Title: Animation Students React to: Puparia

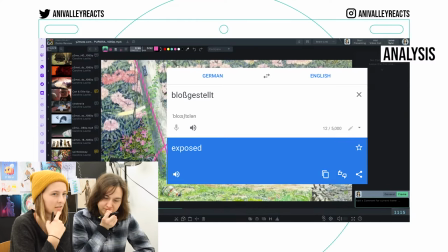248s
It makes you feel very... It's like, I mean, you are watching them,
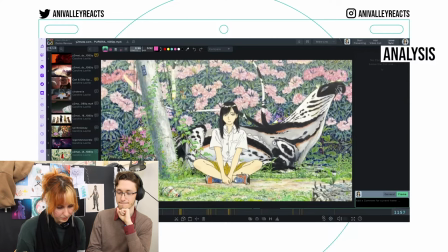252s
but they're also kind of watching you. this it's gorgeous and also the line weight here you can see that it
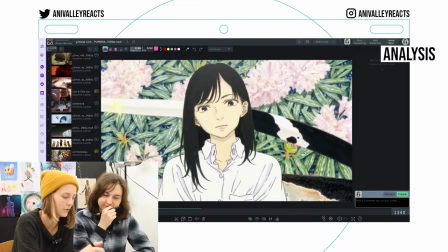259s
moves like a pencil but it looks gorgeous for paper i just can't get over the line quality so clean but sketchy the volume stays so
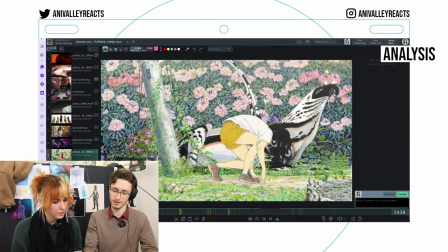268s
consistent even the coloring and the shading these backgrounds have also something similar to miyazaki backgrounds like things that people made like this pole and then you have nature of taking over it and it's just really beautiful although
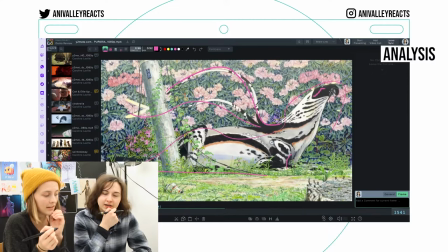282s
it's cluttered it's harmless like it works i think the entire framing is very smart your
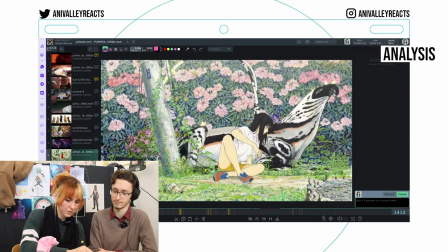286s
eye kind of wanders around very smart probably also because composition wise you have this slither and then the rest the background is repetitive and
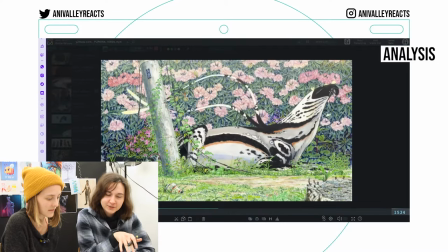295s
then you have these elements that stick out and it's very easy to read it does help that the animation is reduced yeah it's very nice animation but it's very
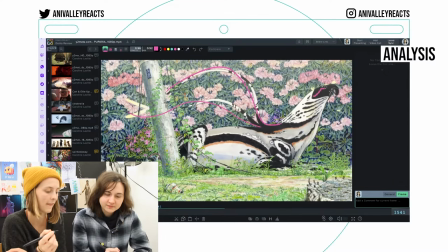303s
limited like i think this This is also like a loop, but then like the rest of the creature, it doesn't have to move.
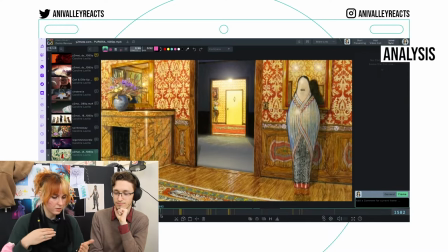309s
Like even here, there's so much going on, but since it's such a slow zoom in, you're like, oh yeah, that's wood. This is marble, and you have some nice tapestry. It's very atmospheric.
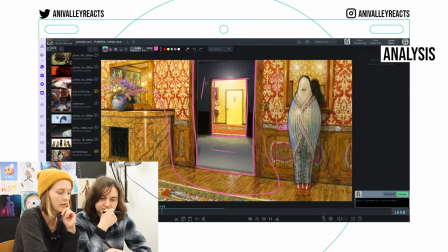319s
There's a high level of detail everywhere, and then there's almost nothing in the middle. It reminds me of depictions of Limbo.
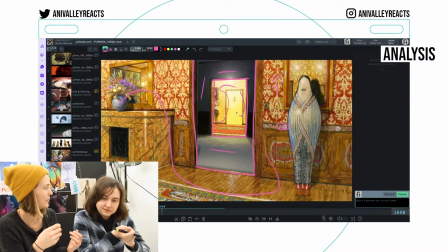325s
It's like traversing through something that doesn't change, but you maybe change different stages.
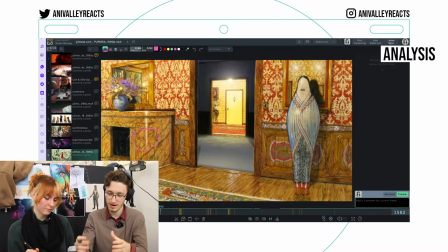329s
The artist manages to guide our eye towards where he wants us to look. He uses a room in the middle that doesn't have a light on to emphasize this door in the back. If this here was also light up, it would look very cluttered and messy. Frame within a frame, even here, you still have the doors on the side.
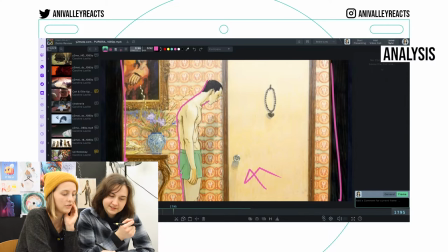347s
I also just really like this car. He looks very unnatural in a way. His center of gravity would be a bit too far.
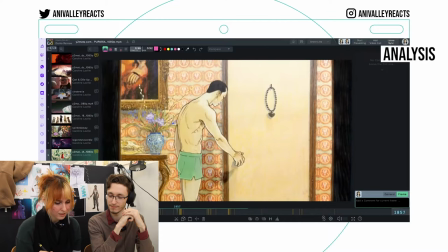355s
It seems like he might be off balance. The body is so nice. the way it moves the line is so consistent like the coloring inside moves but it just seems more alive it looks
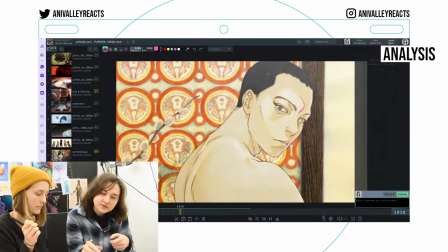363s
like traditionally colored the way the hair is done gives me a marker feel i mean you also see kind of like brush strokes and marker strokes but i don't think it matters much because i like how like smooth he made it look still the animation is going from effortlessly perfect
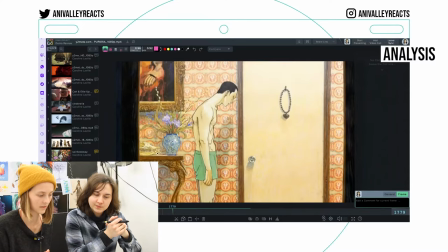378s
to just slightly uncanny all the time it's very nice he also has a bit of a red in his eye which is creepy.
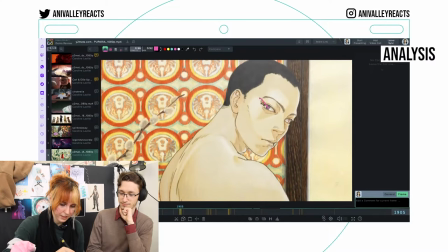385s
It's so pretty. We have this one that's looking in this general direction and this one is just there.
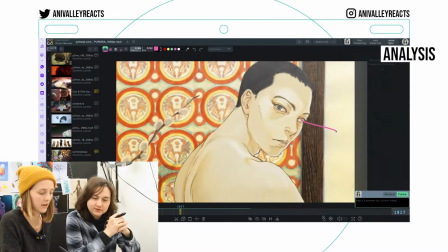390s
It's very chameleon-like. Also the other eye staring in different direction is something that makes people very uncomfortable. If you look at the eye, the eye is in the very center looking at you. It's very unnerving.
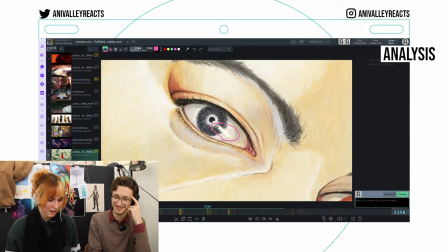401s
Look at this. I know, that's gross. Ew. How long have you stared at an eye to get all of that shading right?
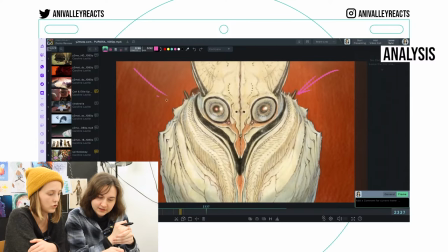408s
And then the thing comes. And this thing. It's nice with the moving background too it feels like it's zooming towards us when it comes closer it gets more and more fisheye distorted but also
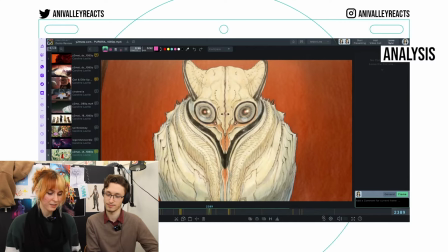417s
the symmetry is insane is this the perfection he was talking about yeah i mean especially because this is done on paper on photoshop you can just enable
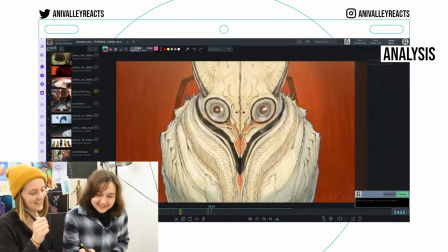424s
symmetry but here you did it on paper oh that's the eye light oh yeah oh that is cool it gives the eye such a like bulging
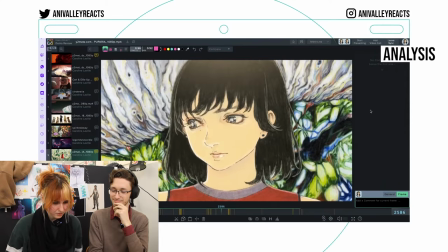432s
feeling yeah no it gives the three-dimensionality but also the movements are so so so nice here it's very flat and empty and there are places of interest even the hair there's a lot of strands but it's a big shape and it's just colored in and it looks really really nice this is a
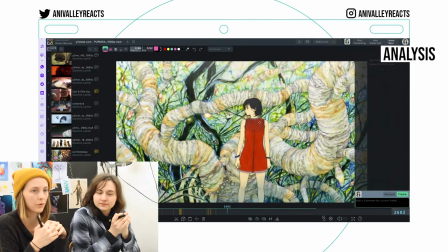447s
nice weight shift thing that's important is you can't move your foot without doing a weight shift so weight shifts are kind of important to know how to animate them and what's important is that you know the hierarchy in which limbs move i think it's the hip that goes first here so the hip
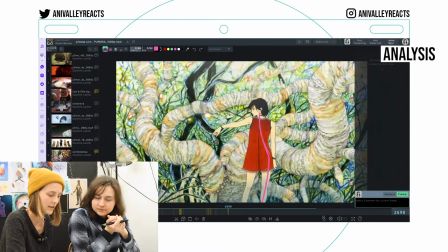460s
is moving over and it's taking the rest of the body with it and it gives this nice curve also hip yeah and then you also have the curved straight so much attitude too because it's kind of going down it's very legal but also this
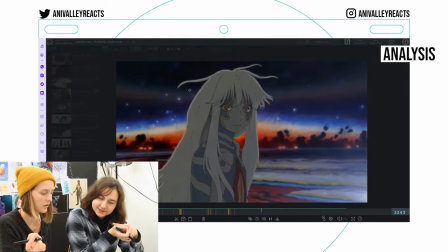475s
character is really cool and i really like their hair god the hair is so nice how it like goes out and then there's the thing